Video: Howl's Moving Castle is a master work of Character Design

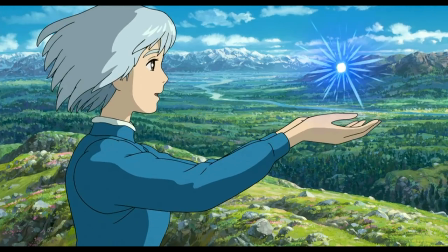486s
By the end of the film, she has broken the curse on her own, and her appearance is far more youthful and open,
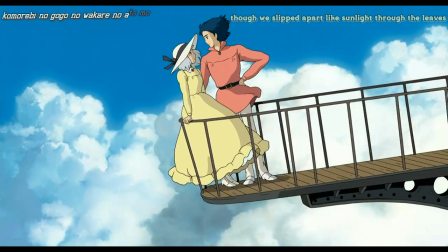494s
in a bright dress, her short hair, and she herself has grown more open and confident.
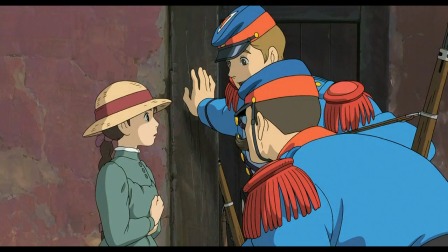501s
While Sophie's character development and character design is a major plot point, Howl's is a bit more subtle.
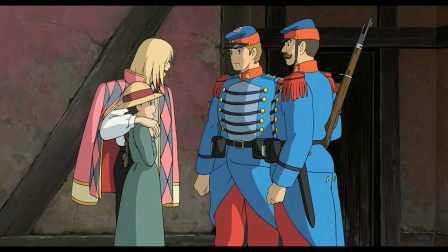509s
When we first meet Howl, he has bright blonde hair and a bright pink and gray jacket cape thing,
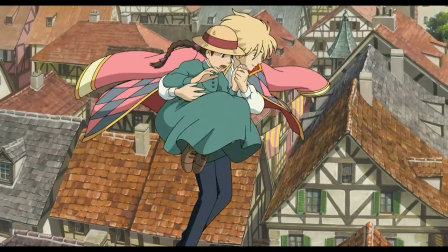517s
tons of sparkly jewelry, and a real habit of showing off. He is as flashy and flamboyant as his outfit,
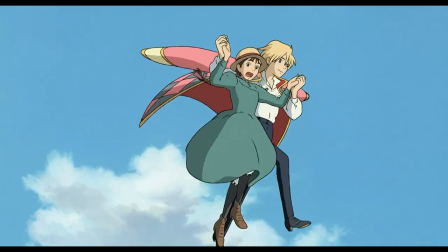526s
shallow and dazzling, truly a man who would eat a woman's heart.
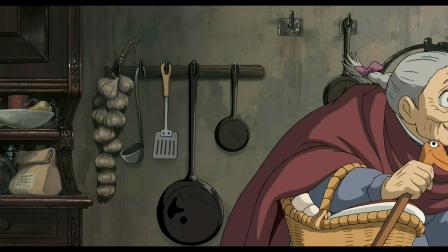531s
When Sophie, now an old woman because of the curse, shows up at his house, he pays her no real mind at all.
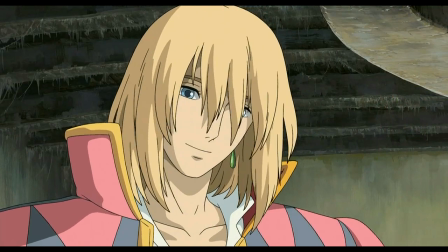540s
He doesn't even have much to say about it. He just continues on as normal.
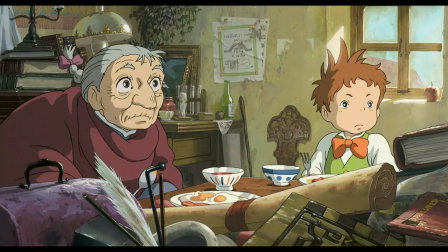545s
Howl's big design change happens after Sophie has shown up and moved into the castle.
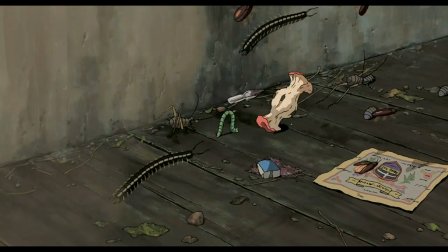551s
She buckles down one day while he is out and cleans the entire castle, top to bottom, scrubbing and sweeping.
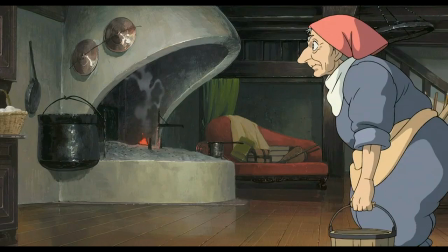559s
This is one of my favorite scenes in the film because only goddamn Miyazaki knows how to make cleaning look like so much fun.
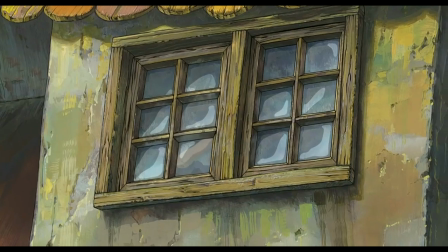566s
This is the scene that really cements Sophie's place in the castle. She isn't just a stowaway.
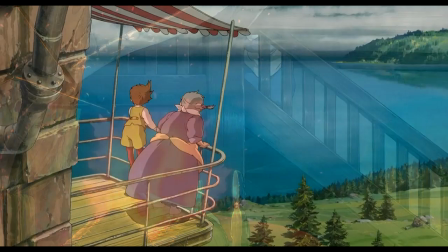573s
She takes charge, gets things done, and carves out a place in Howl and Markle and Calcifer's lives.
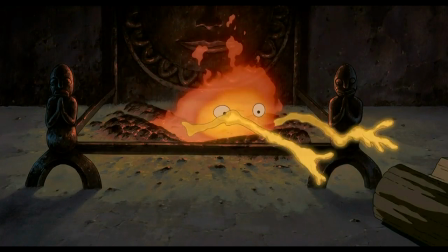580s
Howl comes home, sees the change in the castle and the good Sophie has done,
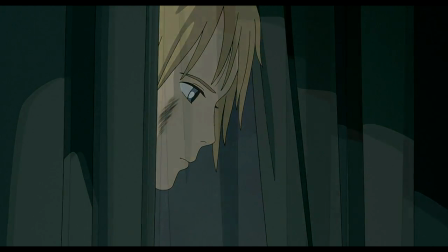586s
is okay with it, takes a bath, and boom. Character design change.
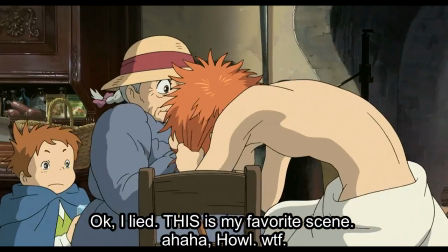594s
He lets Sophie into his life in a meaningful way, and his entire hair color and wardrobe change.
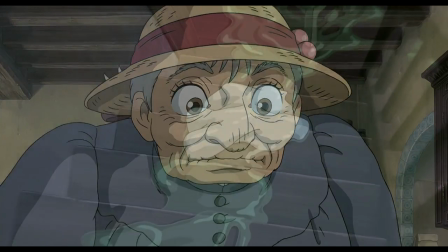602s
After this moment in the movie, the entire dynamic of their relationship alters.
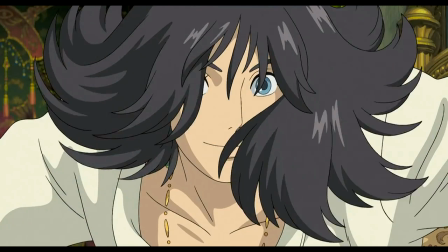608s
Howl asks Sophie for help. Howl gives her the flower field.
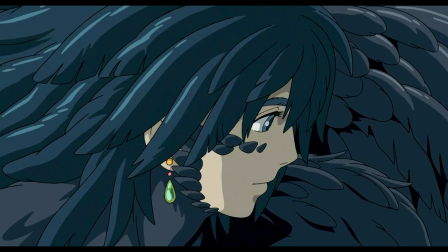612s
Howl stops running and takes a stand. And look at his character design.
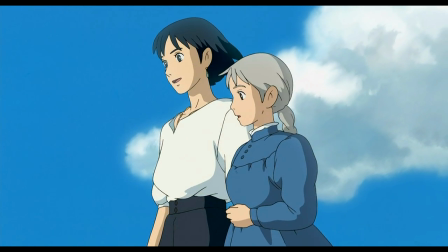618s
All the pomp and poshness has been stripped away. His hair a plain black, shirt a plain white, plain black pants.
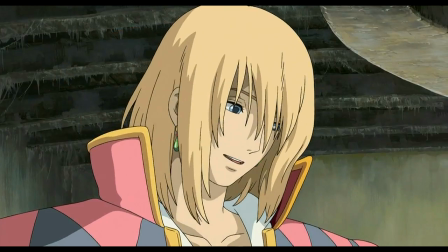627s
It is a drastic change from what we saw in the opening act.
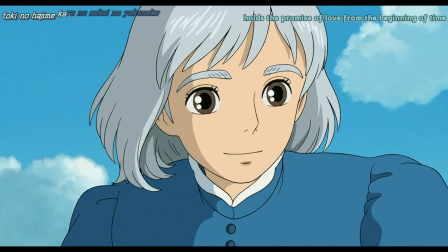631s
He never wears the bright pink diamond coat cape thing again,
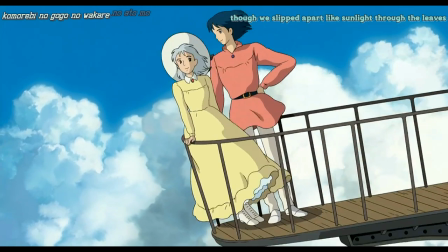637s
and even in the final shot of the movie when he's in a pink shirt, his hair stays that more subdued black.
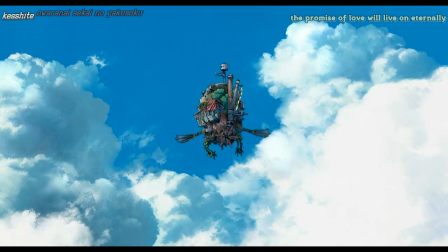645s
And here's the sign of really effective character designs.
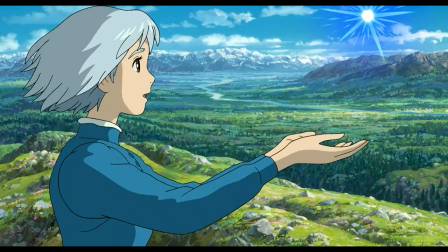649s
If you had never watched the movie,
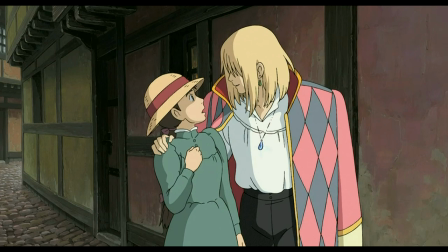652s
and I showed you a picture of Sophie and Howl from the beginning of the film and then the end of the film,
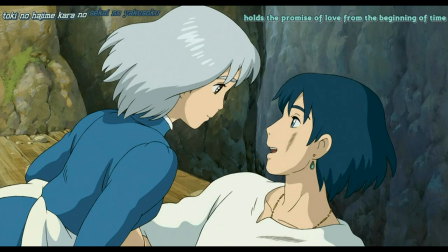659s
and asked you to guess how their characters had changed, you could probably ballpark it.
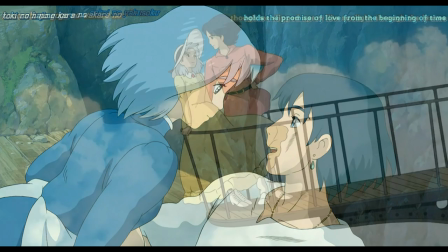665s
Sophie looks happier and more confident. Howl looks more genuine and content.
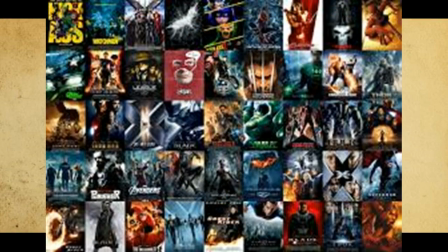671s
And that's the joy of visual media. Movies and TV shows and comics have ways of giving and
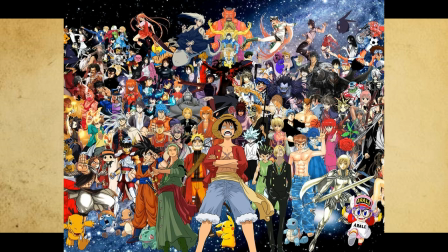679s
reinforcing information that other forms of storytelling just don't.
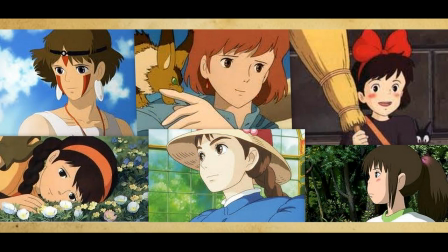684s
And it's always a joy to see it done so well. So, I guess what I'm saying is, take a minute to appreciate the good character designs around us.
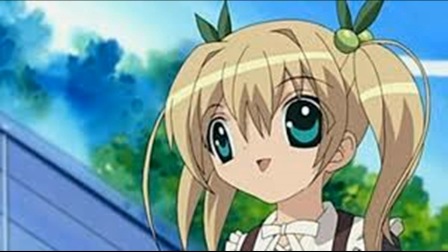695s
And take a minute to grieve the terrible ones. Thanks for watching this video.
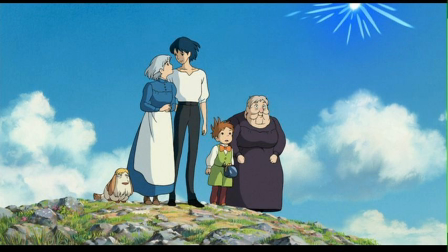702s
If you enjoyed listening to this millennial queer feminist with a BA in English ramble about stuff I like for a while, feel free to subscribe. I'll see you guys down in the comments.